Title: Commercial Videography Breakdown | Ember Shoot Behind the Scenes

What's up YouTube? How's it going? Hope you all are doing well. Welcome to my new studio, sort of. I'm still setting it up. So back in March, I decided to shoot a spec ad for the company Ember with a couple good friends of mine. Jessica Ross, who's a wedding photographer here in Dallas, and Nigel Bahos, who is a YouTuber, was here in Dallas, but just moved back to Oregon. The reason I wanted to do this spec ad was just to show what my company can do for others and the type of quality that can be expected when you hire my production company.
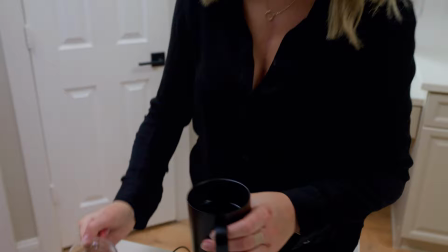0:34 I feel like spec ad is a really great way to kind of go all out and have a lot of fun and not have any client
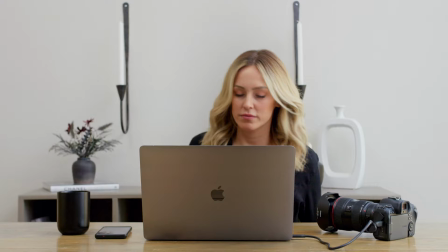0:40 breathing down your neck and just kind of show people what you can do without any creative limits. So we set the date, we got location scouting done, we did the production, and today I wanted to break down the entire production process, just showing a bunch of BTS and talking about some of the problems that we faced when we got to set and just some of the things that you should
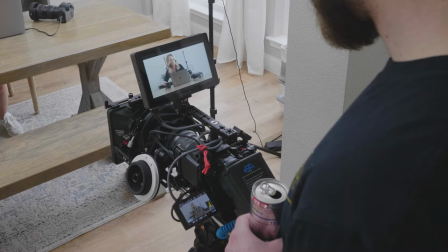1:07 think about when you decide to shoot an ad. Now, we did shoot this all on the Panasonic Lumix GH6 in 5.7K ProRes.
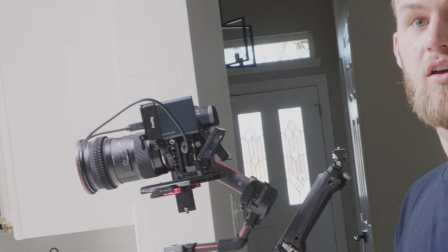1:15 It was a beast. And I wanted to try out the recording to an SSD through USB-C. so we did do that now i do have cf express cards and i would have been fine using them but i wanted to see what the like recording to an ssd was like so with that sit back relax and enjoy we're here at location um got everything packed up in the back and about to start unloading so i'm waiting for uh the ac my ac to show up and to kind of help me come unload and just start getting things ready to go but yeah so I think it's gonna be a
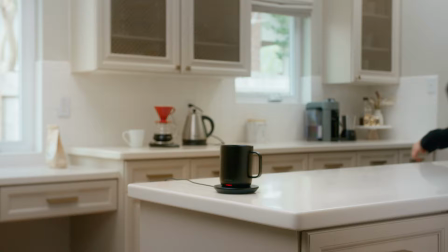1:53 good day I think we're gonna have fun yeah I don't know how to vlog so for the first shot we wanted her walking to pick up the kettle grabbing
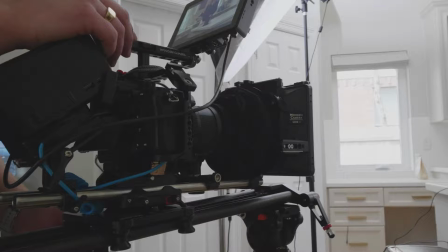2:00 the mug and then pouring coffee into it and we wanted to push in so we broke out the manual slider that I have and
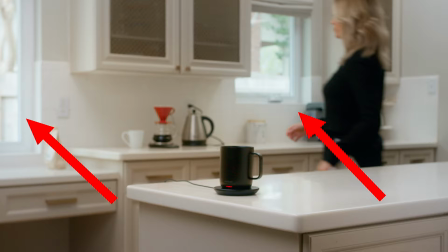2:08 we put the gh6 rig onto it we had the exposure set for the windows on the gh6 slightly overexposed a bit.
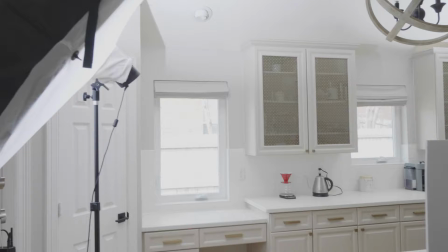2:15 We had a Godox VL150 blasting into the ceiling close to the camera but far enough away that it allowed for a
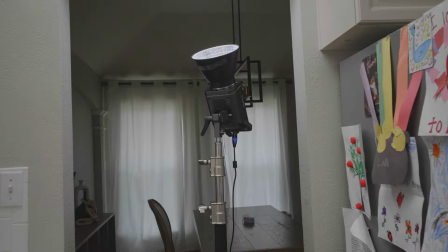2:23 good fill and then we had the small rig 120d doing the exact same but on the opposite side of the room hidden by the fridge.
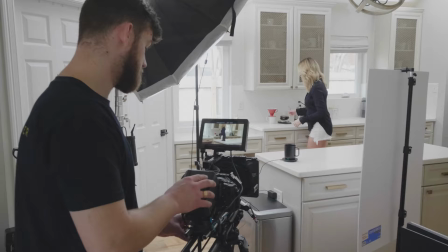2:32 The point of this was to fill out the room with what could be perceived as natural
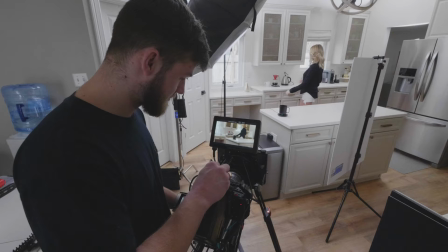2:37 light and we did add some fill light and bounce just to help bring up the talent in the mug.
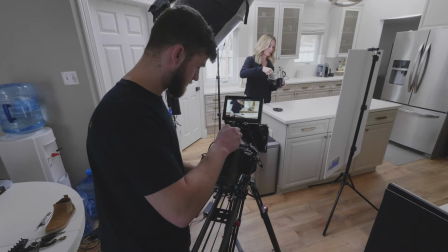2:43 This was a pretty easy shot and it allowed us to actually move quickly into our next shot, which was the hero shot of the mug, which we ended on.
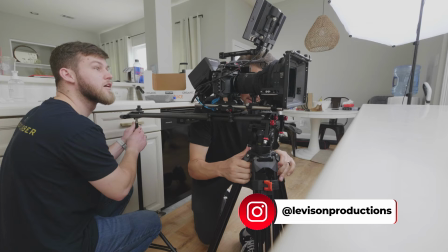2:52 So the way that we did this is we kept the lighting basically the same.
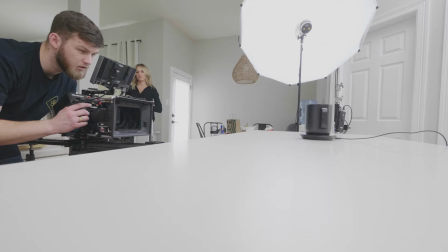2:56 And then we put the ML60 with the diffusion closer to the mug to add some fill light into it. Because it was black, it was kind of hard to see. so he added some of that and added some bounce from the front and then that
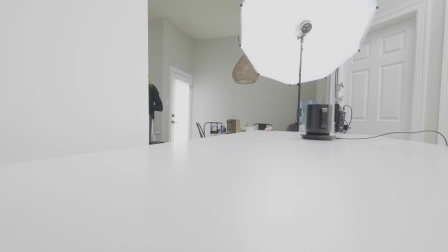3:12 was kind of all we needed to do was to help remove some of the shadows and then for here it was just a simple push in on
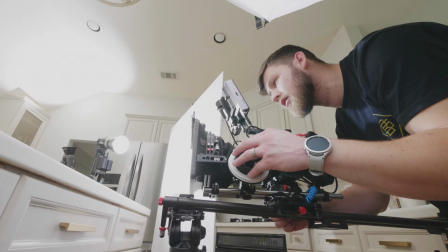3:19 the mug with it in the left third so we could add some text or logo because I knew this was going to be the final shot and we kind of
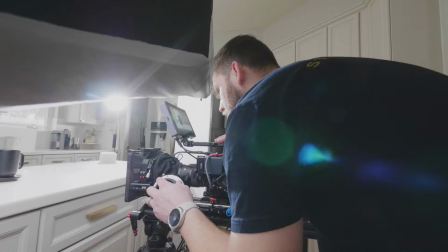3:26 did a push up so we had the camera kind of start a little low and push up into it to give it this
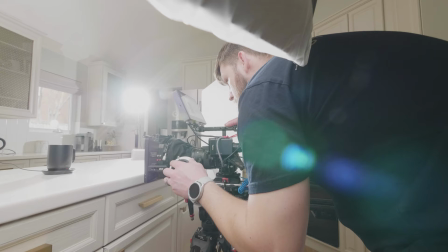3:33 hero look to show off that it was kind of like the hero. And again, it was just a pretty easy shot.
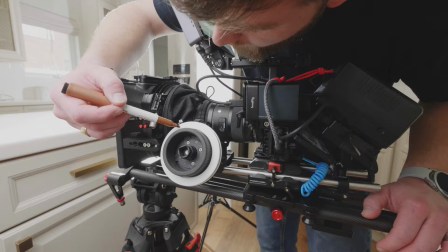3:40 I think the hardest thing to do was to pull focus while also pushing in on the slider.
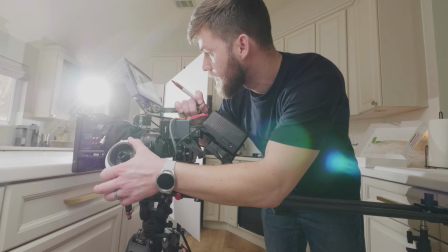3:45 You know, normally I would hire an AC to pull focus, but because this was all self-funded, it didn't really work that way.